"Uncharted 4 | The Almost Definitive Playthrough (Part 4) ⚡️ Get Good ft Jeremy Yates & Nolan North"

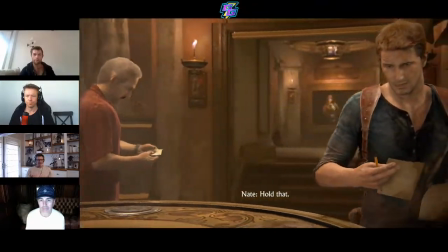[42:14]
It's any kind of cinematic that has some sort of branching element or
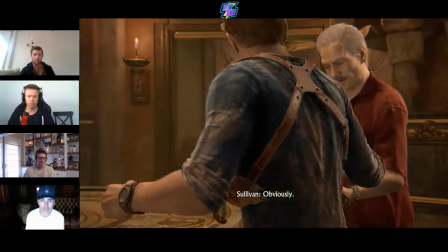[42:20]
any sort of stick input or button input. so that's a separate
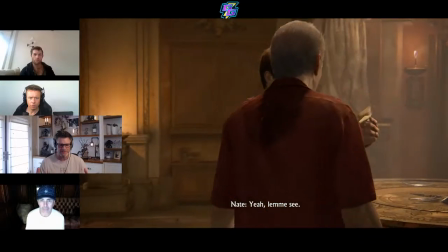[42:27]
department so that's one of the so so basically i would oversee anything interactive uh and so we
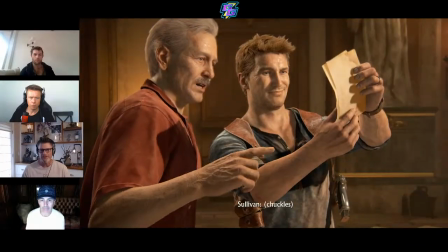[42:34]
had oh my gosh we had 1200 interactive scenes in each other
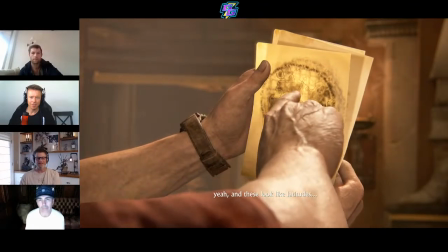[42:40]
100 so there's a lot of moving parts uh and so you know
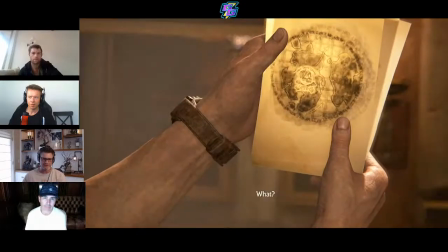[42:47]
we had to be a well-oiled machine and we'll kind of get into to kind of like how we created some of those with motion capture process
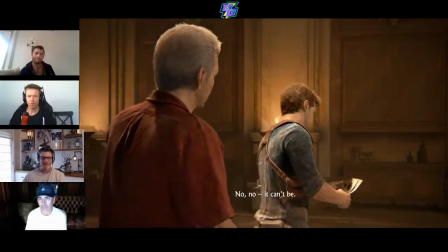[42:55]
But, yeah, it's, there's a lot going on. So, yeah.
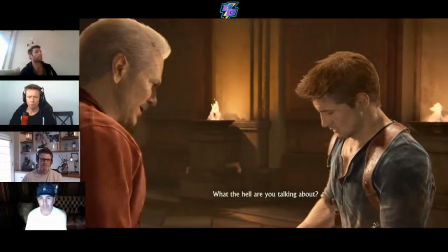[43:01]
In Gears of War, I did a few where it was like, would that be the kind of thing,
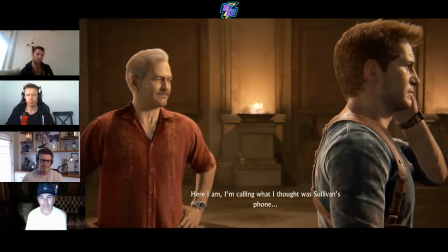[43:10]
if you can go from a cinematic to the stick immediately, would you be in charge of something like that?
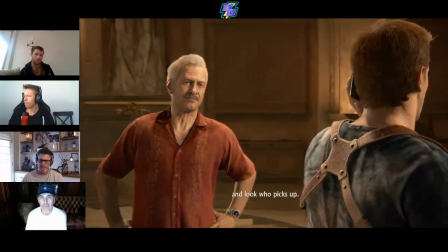[43:16]
or is that
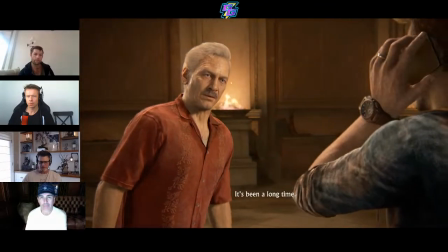[43:20]
that's definitely the seamless transitions was a big push that we had
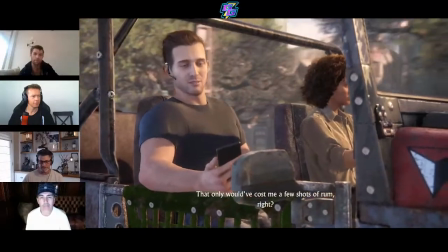[43:26]
on Uncharted 4 and if you look at the previous games compared to it I mean there's so much work that went into that and
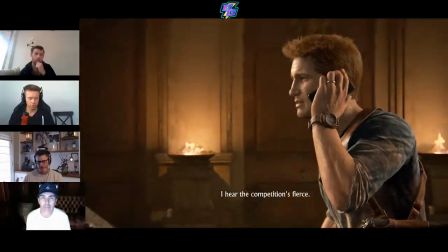[43:35]
down to the way that the players go in and out and then the camera that was
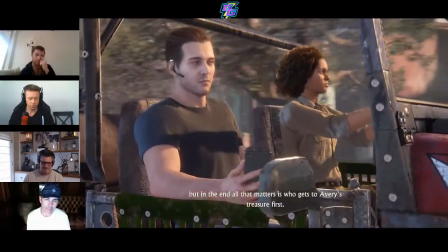[43:41]
a big thing that I pushed for where it was the way that we did seamless camera transitions.
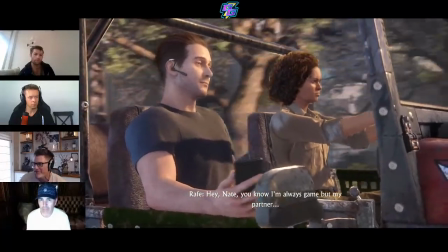[43:47]
I actually have a slide. I'll go out of order a little bit, but since we're talking about it, I'll cue this up.
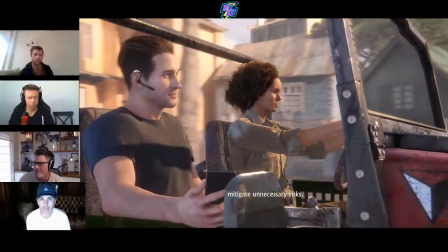[43:55]
Apparently, you just missed Guybrush's three-woods cameo in the game, which makes me sad.
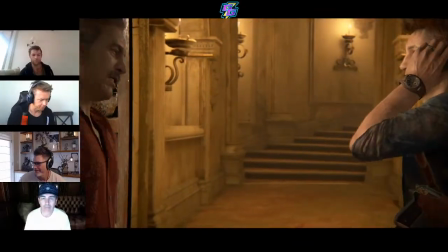[43:59]
Apparently, there was a Guybrush three-woods cameo just before Josh was talking about last week.
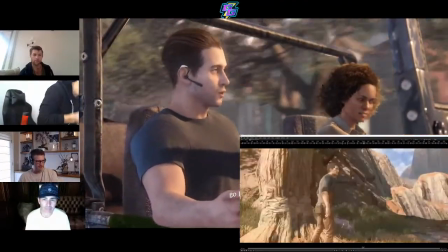[44:04]
Oh, yeah. We're back in 30 seconds. You can see here, so this was the area that you guys played last week.
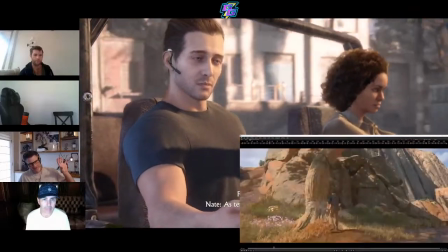[44:13]
Yeah, yeah, we just played Notice how the camera, like, does this quick crash zoom in.
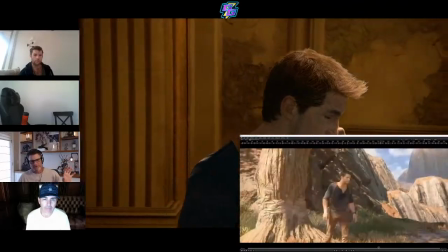[44:19]
That's pretty typical of these IGC animations where you're playing the game.
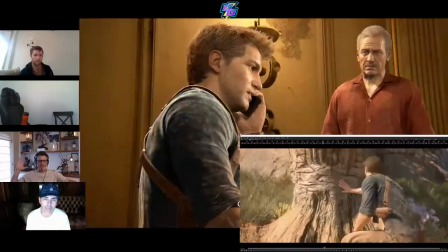[44:25]
You need this quick interaction. The game camera needs to be pretty far. You want, like, a full shot of Drake, but we want to get in nice and close.
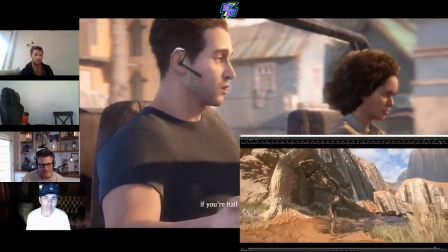[44:34]
He just needs to, like, you know, talk about this tree. There's some markings on the tree, you know, so we need to kind of push the camera.
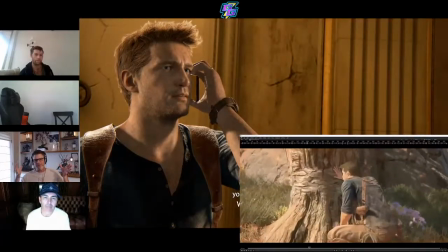[44:41]
The problem is you have this crash zoom.
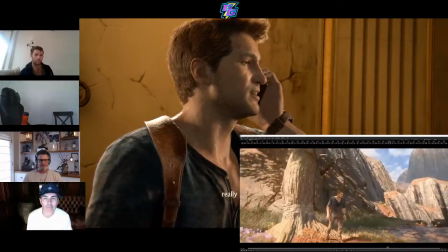[44:43]
And like, crash zoom is too big of a movement for something that should be pretty subtle.
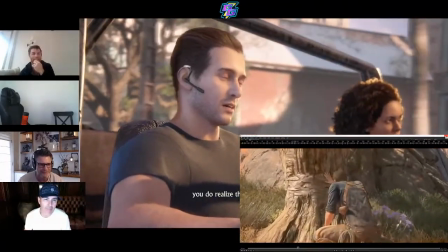[44:52]
And so I hated these, you know. This one actually isn't even terrible.
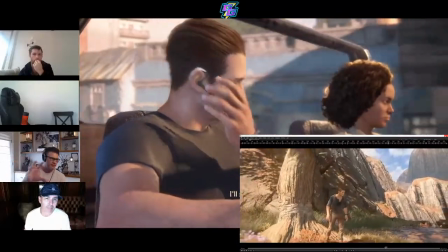[44:57]
But like, even our games and a lot of games, they're just like this quick crash zoom in. And we do this thing, we pull back out, get back to gameplay.
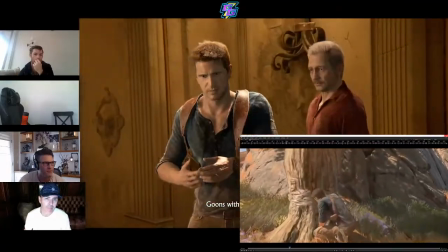[45:04]
So, I had really pushed for this
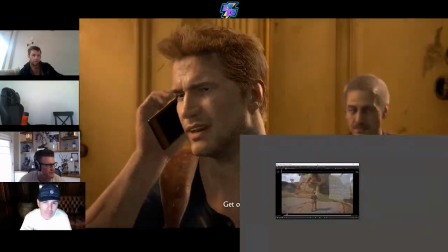[45:11]
system that we created these transition cameras. Let me see if this one has it.
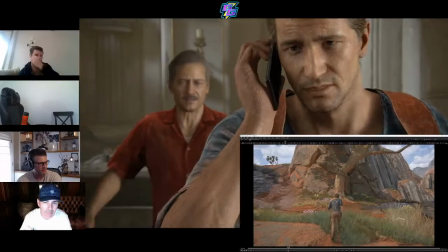[45:17]
So, notice here, as you approach this interact, there was this huge radius around this interact,
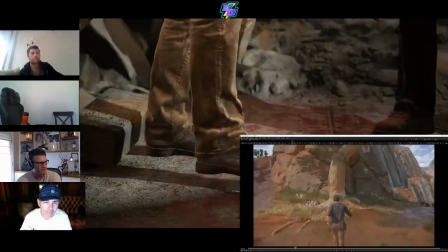[45:25]
and it would slowly transition to a different camera.
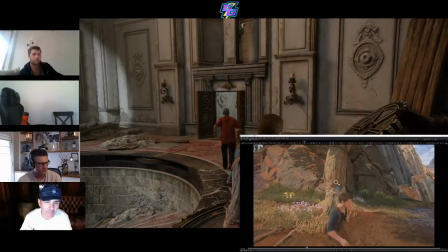[45:31]
you still have this is still gameplay camera you still have full control but based on the distance it would kind of already cue you up so these you know it's these little things like that that
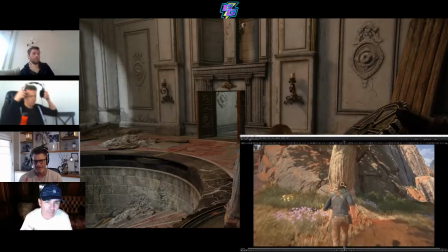[45:43]
helps kind of erase you know create things a little bit more seamless that hopefully the audience has
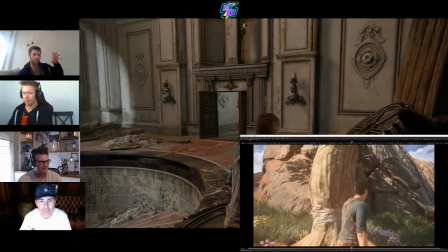[45:49]
no idea you know they're not meant to see distance as a as a way to stop the
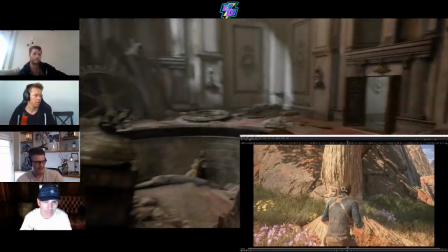[45:55]
dully in kind thing right right so yeah so now like this is how close i want the camera you
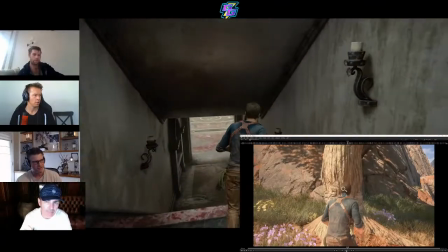[46:00]
know for this uh for the scene to start so now when you hit triangle you're already there